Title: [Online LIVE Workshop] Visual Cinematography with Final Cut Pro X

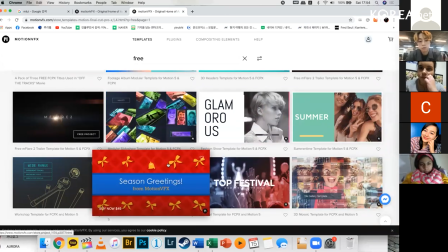52:31 And there's also some of them are like tidal effects,
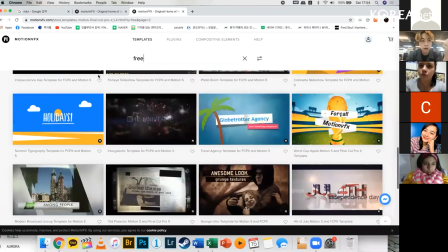52:40 transitions like this. But this time I'm going to teach you how to make colors.
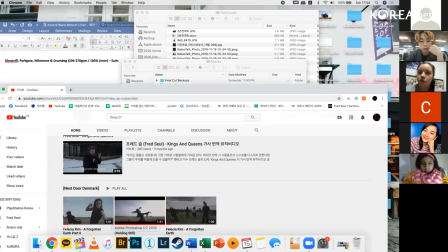52:44 So I will just use the plugin for color plugin.
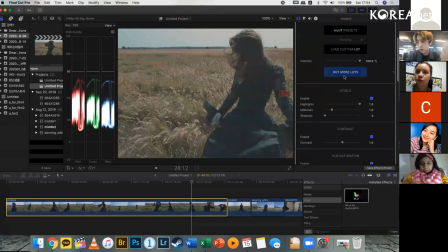52:52 So it's like this, buy more lots. But some of them are not free. So I prefer you guys just use for free plugins because there are also many good plugins for free using the lots.
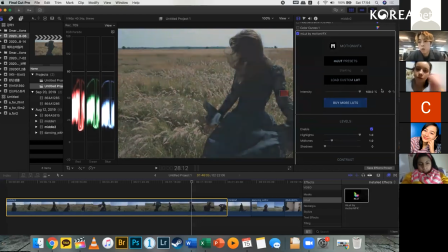53:10 So normally 100% is not the 0 to 80s because it makes you make videos more not details in it. So I'm always using like 50 or 40.
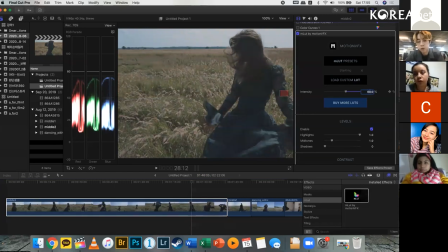53:28 But this video I will just use 50 because it makes more colorful and feels more film-ish. And you can also adjust midtones easily. Also shadows.
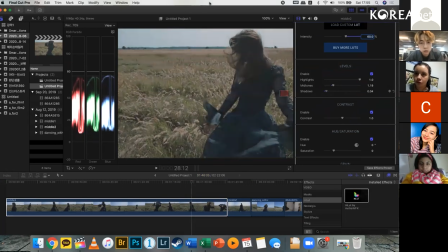So like before, consider about this parade, and I am using these menus here.
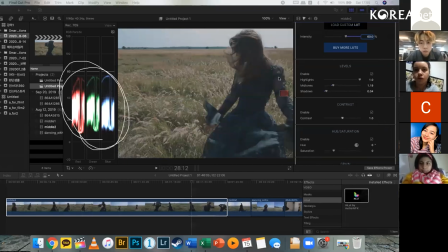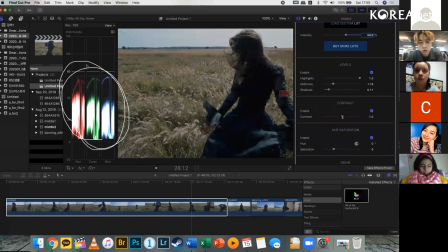54:17 So 0 to close to 80 or 100, but this video can be used similar to 80s,
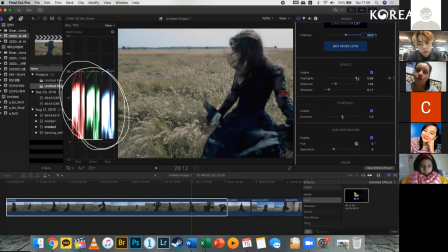54:27 like this. Highlight those can be high a little bit. It's too dark, so I will just save more details from the shadows.
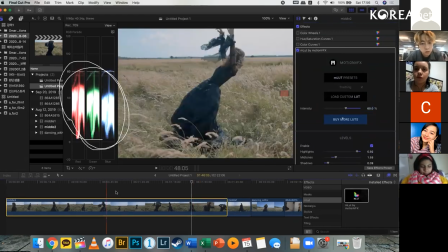54:43 So here we are.
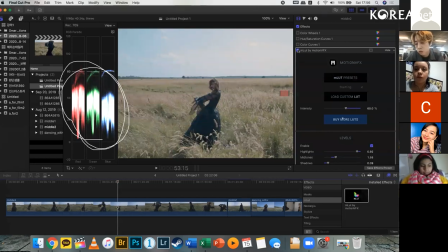54:45 We make the color grade like this, more film and more a trend color in these days from the Instagram.
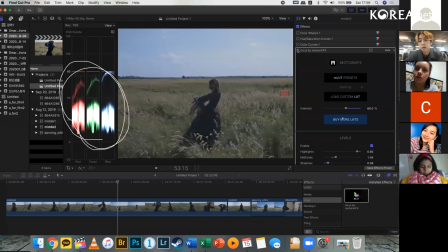54:54 So this is an original, and this is I use the MLOT.
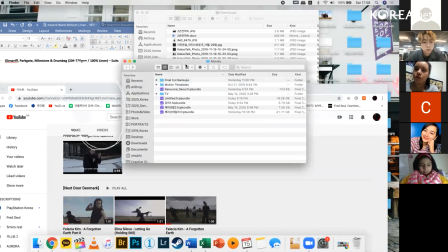55:02 So
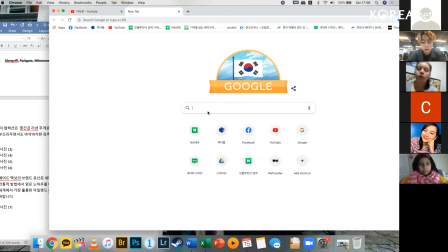55:06 you can easily download these kind of plugins. Just Google it, MLOT free plugins.
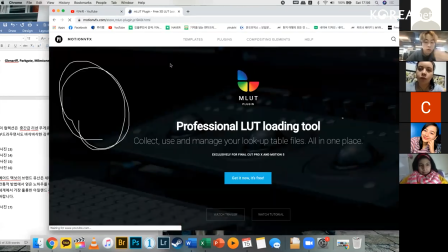So plugin setup first, and
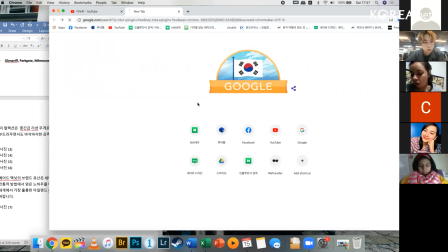55:27 free custom MLOT
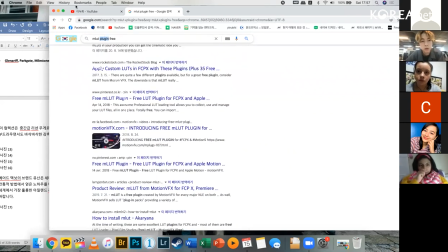55:33 But this time I will just
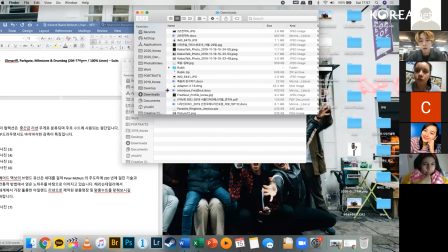55:36 share my own MLOS, so you can just download and import it easily. Where?
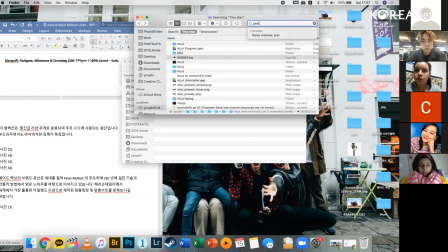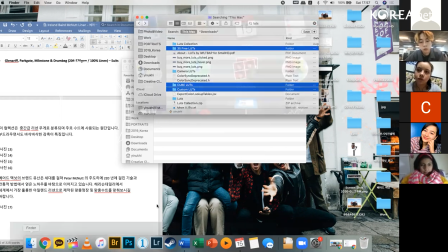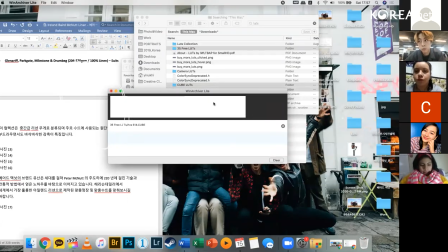56:15 And I will teach you how to import these preset lots.
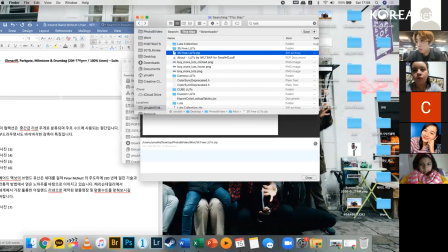I'm not sure it can be.